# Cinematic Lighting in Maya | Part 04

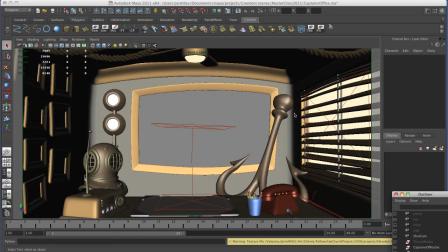0s
All right, here's a scene I had to create in a single day.
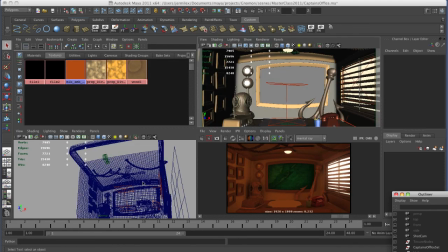5s
So this is a backdrop for an animated kind of kids show.
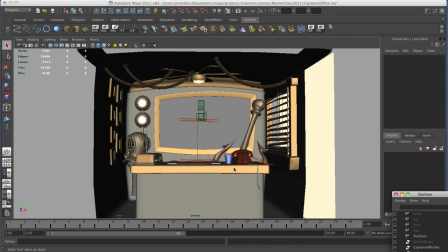11s
It was going to be used as a plate, a live action plate. Some of you might have seen my masterclass that I did a few years back, three years. And so this is kind of similar. I'm going to hit on some scenes that are completely different. But I figured it would still be good to show for those of you who have not seen this kind of method.
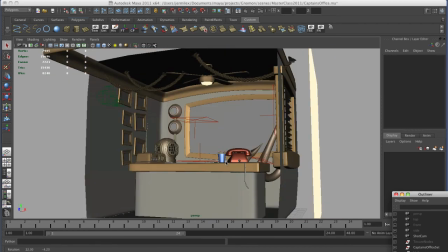28s
So, very simple scene built specifically for one camera angle.
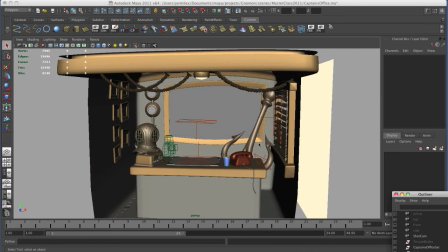32s
It is 3D, but it's built specifically, you know, there's nothing behind camera, so it's just a real simple kind of scene.
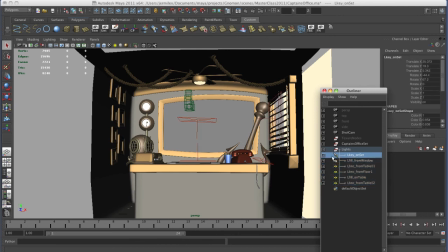40s
Here's the lights that I have in the scene. Kind of the same method. I have a light coming from the window.
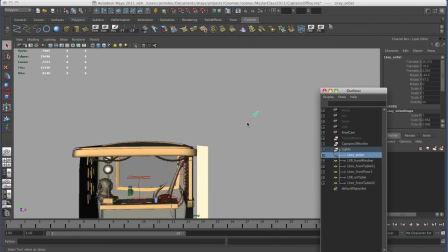47s
You can kind of see it up here, you know, kind of, you know, shining down into the scene through the window.
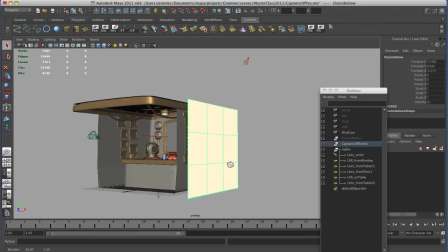52s
I've got a plane on the outside that has just kind of a flat incandescent color with a bit of glow on it.
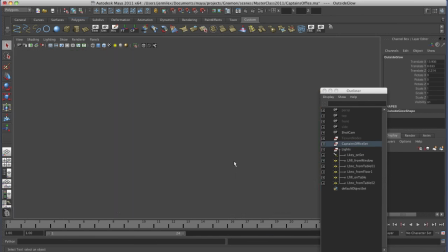61s
I've got an ambient occlusion node in the scene that gives us this effect for the render.
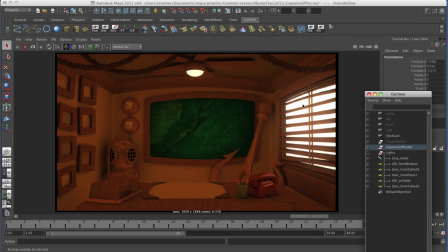68s
So this is just that kind of glowing shader. No lights at all, this is just ambient occlusion in the scene and some shader work and it gives us this type of effect.
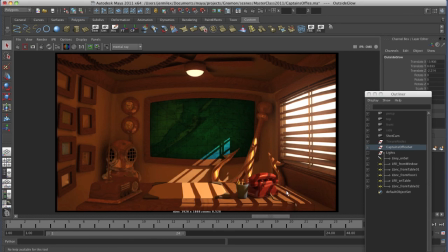82s
So if I add the sunlight coming in, there's just ambient occlusion and sunlight. Then I have some fill light from the window, which is this light over here.
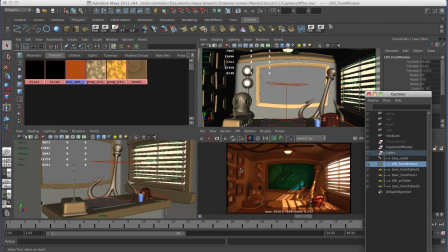102s
Here's the fill light from the window.
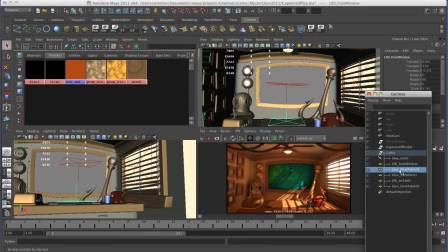107s
Then here's a bounce light in the scene. This is the bounce from the table kind of facing upwards.
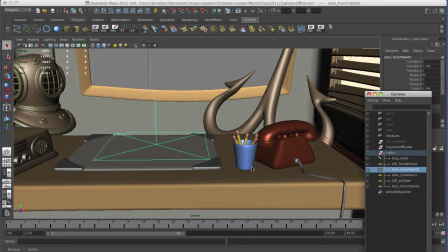114s
So light kind of coming from the table, pointing up into the room so it's hitting this back wall,
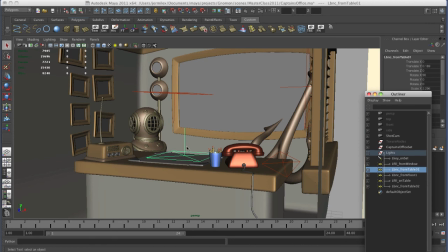120s
it's hitting up on the ceiling, it's kind of hitting, kind of glowing out like a half sphere around this light. I have,
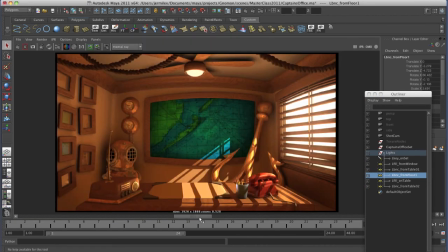128s
so you can kind of see the difference here between no bounce light with bounce light. It's nice to have that kind of gradients of tone as well, you know, kind of areas of dark and areas where it kind of falls darker into the corner. So hand-placing bounce lights is kind of mimicking what happens in the real world.
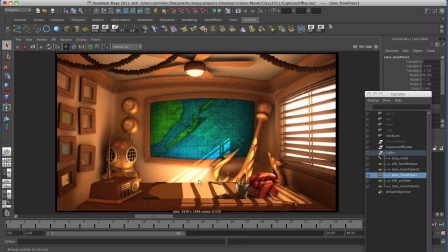147s
Then I've got another bounce light here that's more intense, like light that's hitting the floor on the white area of the wall.
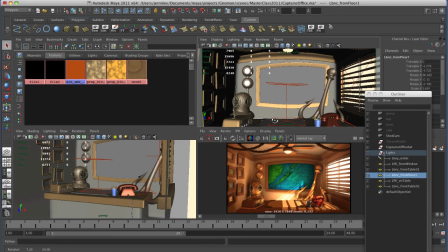153s
So if we look, this is way down here,
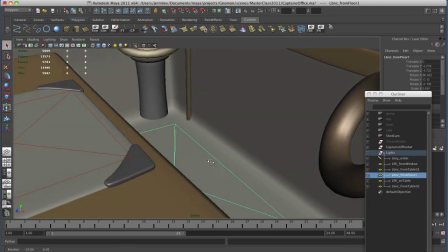160s
kind of on the floor, bouncing up. and then I've got a fill on the table.
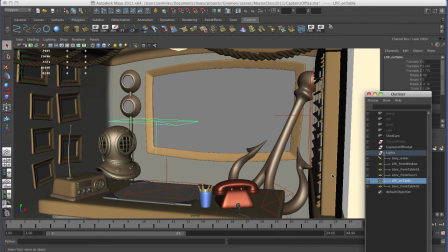166s
This is to mimic light that's hitting the ceiling, coming back down, and then I've got a separate little bounce from the table onto the wall.
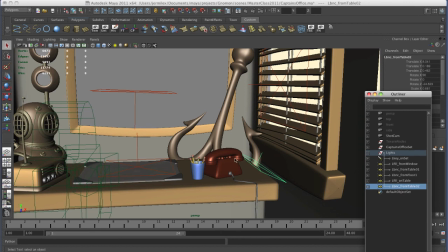175s
That's it. Nice, simple setup. So let's look at those.
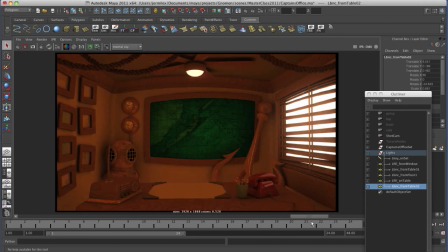180s
So again, ambient occlusion, key light,
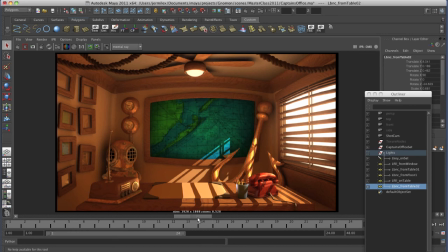185s
fill from window bounce from table bounce from floor
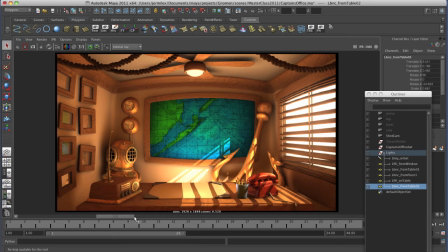189s
onto wall bounce back down onto the table from the ceiling and bounce onto the wall you know this little bit of light here and really quickly we have you know a scene that renders really fast and gives us
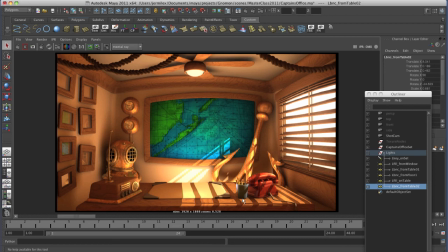205s
a you know pretty good setup and again with total control over every little bit of light that you know is bouncing into this scene and total control over you know what what you want to do with your shaders and everything like that okay let's uh let's look at another example so
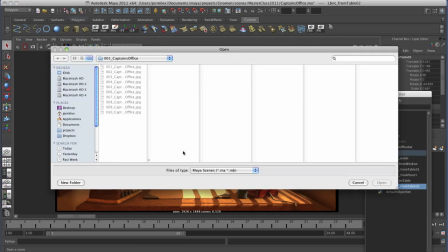221s
let me open another here
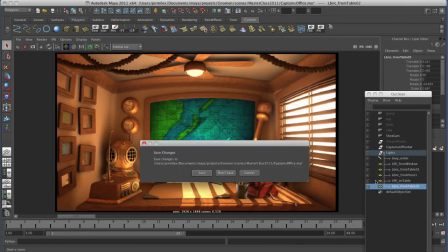229s
let's look at the uh this guy this
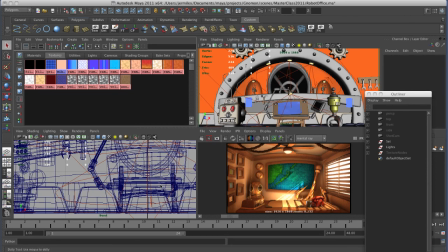237s
is a another scene that has uh this robot's kind of office
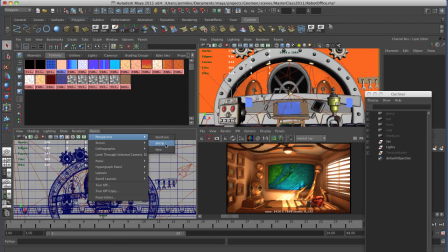242s
here go to a perspective camera I've
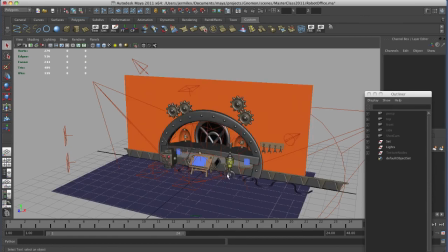248s
got quite a few more lights in this scene we can look at some renders this
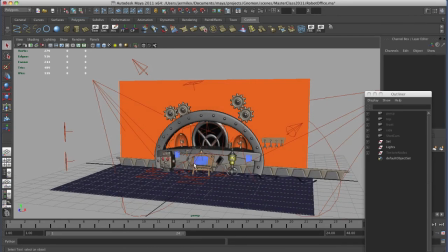254s
is an interior that does not have sunlight coming in from a window this is you know not a clear
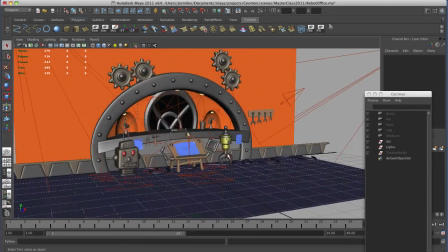259s
it's a little bit different kind of setup very simple modeling in
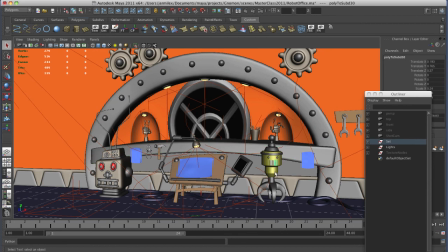265s
the scene you know a lot of NURBS pieces simple kind of simple geometry in here
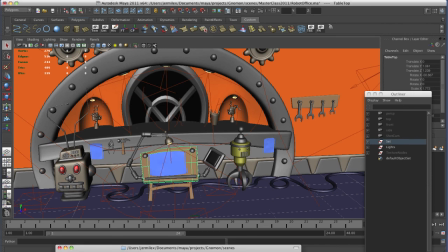269s
so let's look at some renders and i don't have these loaded into my ass so we will look at them this way all
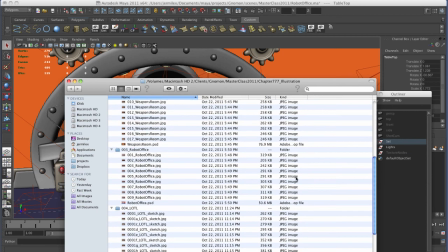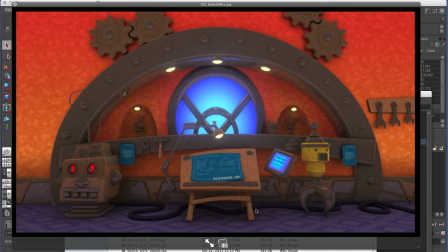289s
right so this is what the whole scene together looks like here's ambient occlusion just simple you know just ambient occlusion and shaders so i've got some glowing
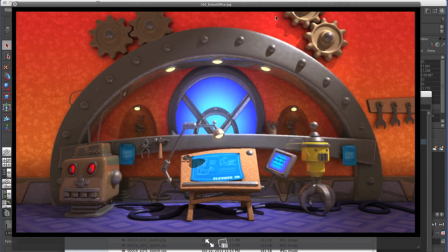298s
kind of shaders for different pieces then i put one light kind of a spotlight from the top i gave it nice soft edges so that you don't have just flat light over the whole scene you have you know a little direction of light from some unknown area that's kind of shining in and saying look here
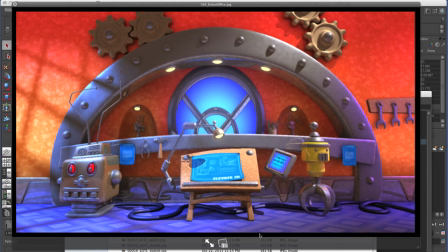314s
then i have lights from the side a little blue light from the right and again i showed this example earlier implied lighting i made it you know put a grid in here put some cubes into the scene to cast shadows to make it look like you know kind of light shining in from this side.
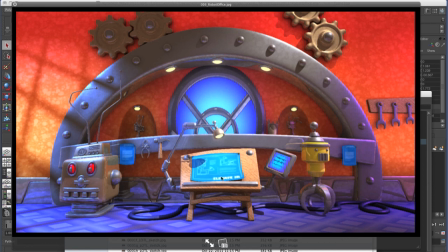331s
Then I've got the light from this lamp shining onto the table. Kind of see the difference on, off, on.
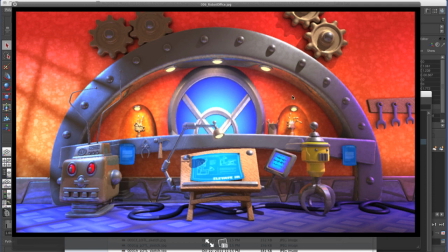338s
Then the lights that are shining up here down onto these. Again, these are just simple spotlights. You know, simple shadow on a spotlight just kind of hand placed. Then I've got bounce lights in the scene.
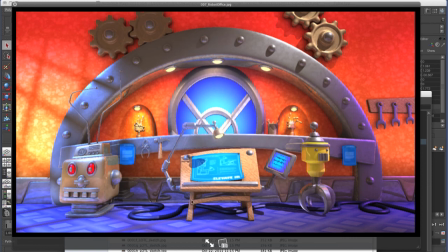352s
So light that's from the floor bouncing up in, you know, ways from the floor. Then I've got an extra kind of specular only light from the top that kind of gives a little bit more definition. This area is looking a little bit flat so I put a little bit of specular light and then another
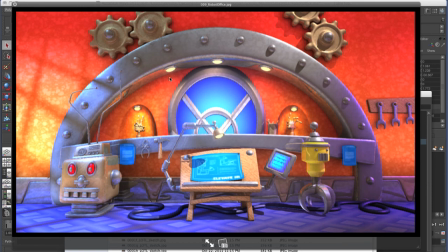368s
specular light kind of coming from the top over here just to show the shape and the form of each of these things.
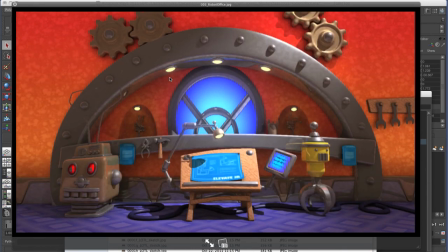373s
So if I kind of go backwards. So ambient, you know, kind of sort of key, more keys,
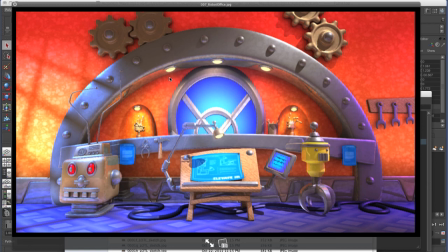381s
you know, practical lights, bounce lights, a little extra specular lights.
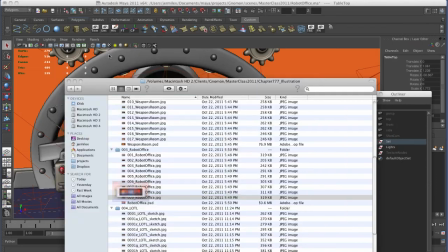386s
And there's our scene. I want to look at another one that I had talked about in the, when I had done this a couple of years ago as well.
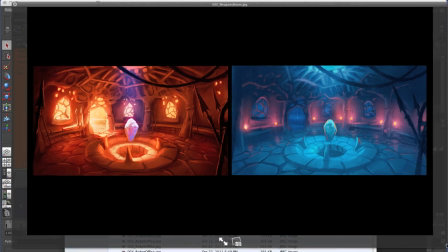395s
Here's some color keys. I did this for a master class I had done years ago.
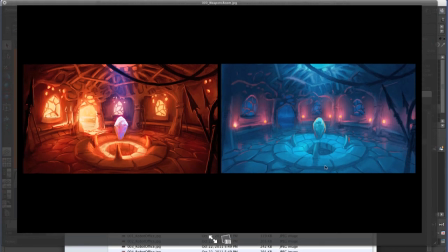402s
Kind of painted some scenes, you know, some color keys to say, all right, let's see if we can create this in 3D.
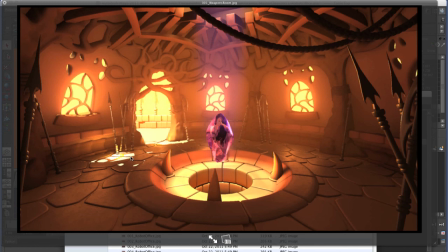408s
And I had built this scene as a 3D scene in Maya. This is kind of how the final render turned out. very quick you know rendering I'm not truly satisfied with this one but you know quickly go through it again same
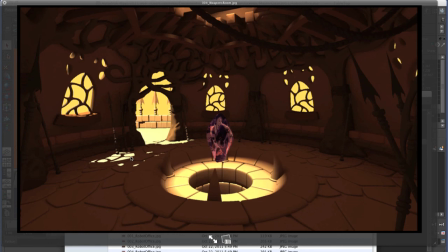419s
ambient occlusion method you know key light another kind of separate key you know light coming in from the top some bounce lights from the or fill lights from the windows more fill light
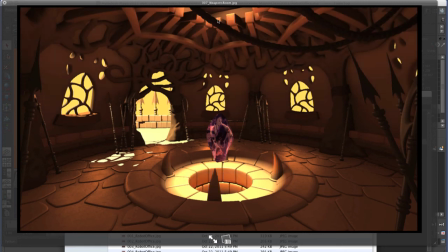434s
from the top some hand placed bounce lights down in this tube some bounce lights around these kind of hot spots over here some more kind of bounce from the
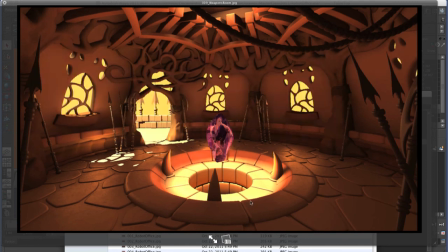444s
top parts of this some bloom on the windows light
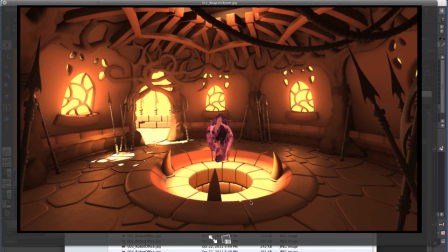449s
actually facing back towards the windows some more kind of light glowing back onto the ground some extra specular lights for this jewel in the middle and some you kind of rim lights on these uh spear tips
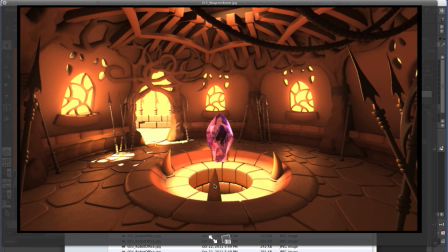465s
some extra kind of rim lights on these little you know
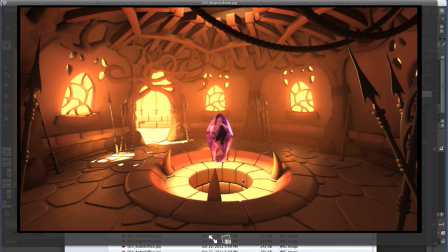469s
metal horn things some atmospheric glow in the scene and you know this kind of beam here so somewhat simple setup all
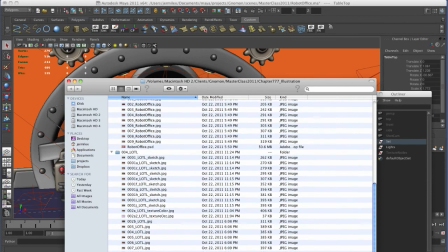483s
right the next i want to show